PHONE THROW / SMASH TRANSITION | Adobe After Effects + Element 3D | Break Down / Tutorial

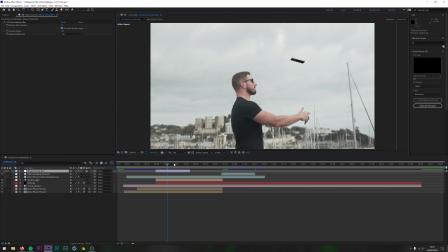1971s
So when you've finished doing all of that, I'll leave that one off for now, you get
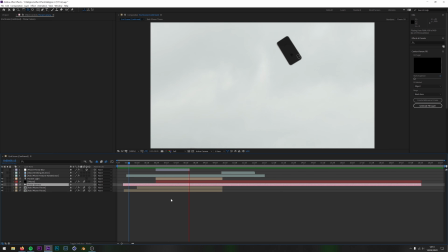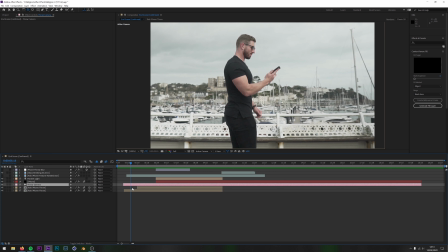1981s
and that's it, guys. The only other thing you'll probably notice is the fact that I've used motion blur. Motion blur was for the phone, and I've enabled motion blur for Rob throwing the phone.
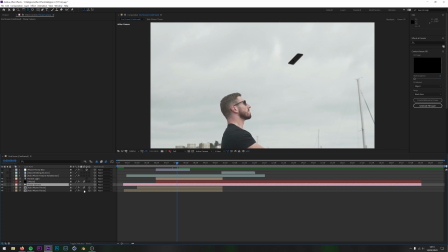1991s
So from this position, if I was to turn motion blur off, you would see that it's not as smooth. Having the motion blur on just gives a nice sort of realistic effect, whereas when I had this off, it just didn't give it quite the effect I wanted to.
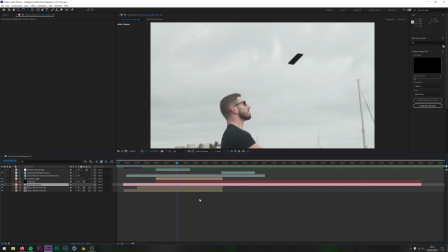2010s
I wanted to make it look like there was that real camera motion of it actually zooming into the 3D phone.
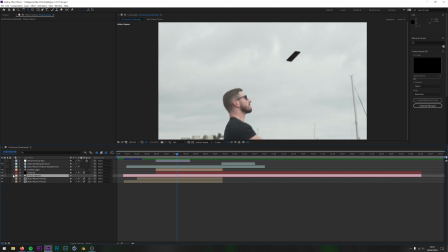2017s
Other than that, I have actually added some keyframes of depth of field.
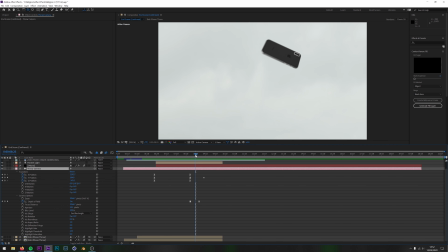2024s
I felt like the phone, if you look at the phone from this position here, it was a little bit too sharp. So if I actually turn depth of field off, you can see it's just a little bit too sharp for my liking. I like to have it a little bit more blurry. So I put a bit of depth of field on there just to give the camera, the phone, a little bit more blur.
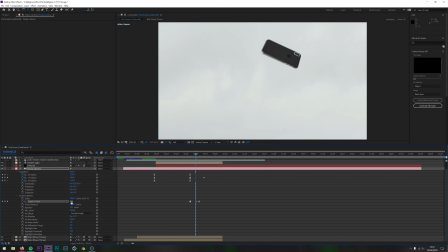2040s
It just looked a little bit too sharp for my liking, so I wanted to make it a bit more realistic. And I added some depth of field. And that essentially, guys, is the whole effect. There are some layers in here I've actually hidden because I don't want to get you too bogged down with the rest of the effects.
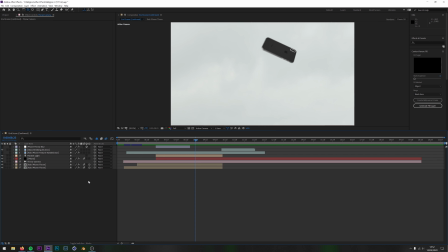2057s
But this is part of a sequence that starts off, goes into this scene and then goes into another scene.
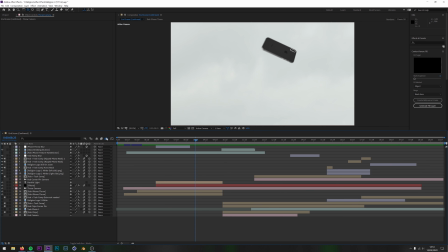2064s
So if I actually unhide these layers, then there's a lot more going on here, which is going to be for a whole separate tutorial.
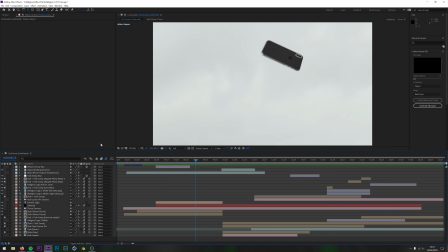2073s
So yeah, and that, guys, is essentially the effect. I hope you enjoyed that, guys. I hope you learned something as always. I'm going to do more breakdowns like this in the future. The video that this has come from is going to be in the description below, so go and see that video if you haven't already. Leave me a comment down below if you'd like to see something else broken down from that video, and if enough people ask for it, then I guess I'll make it. But thanks anyway, guys, and I'll see you in the next one.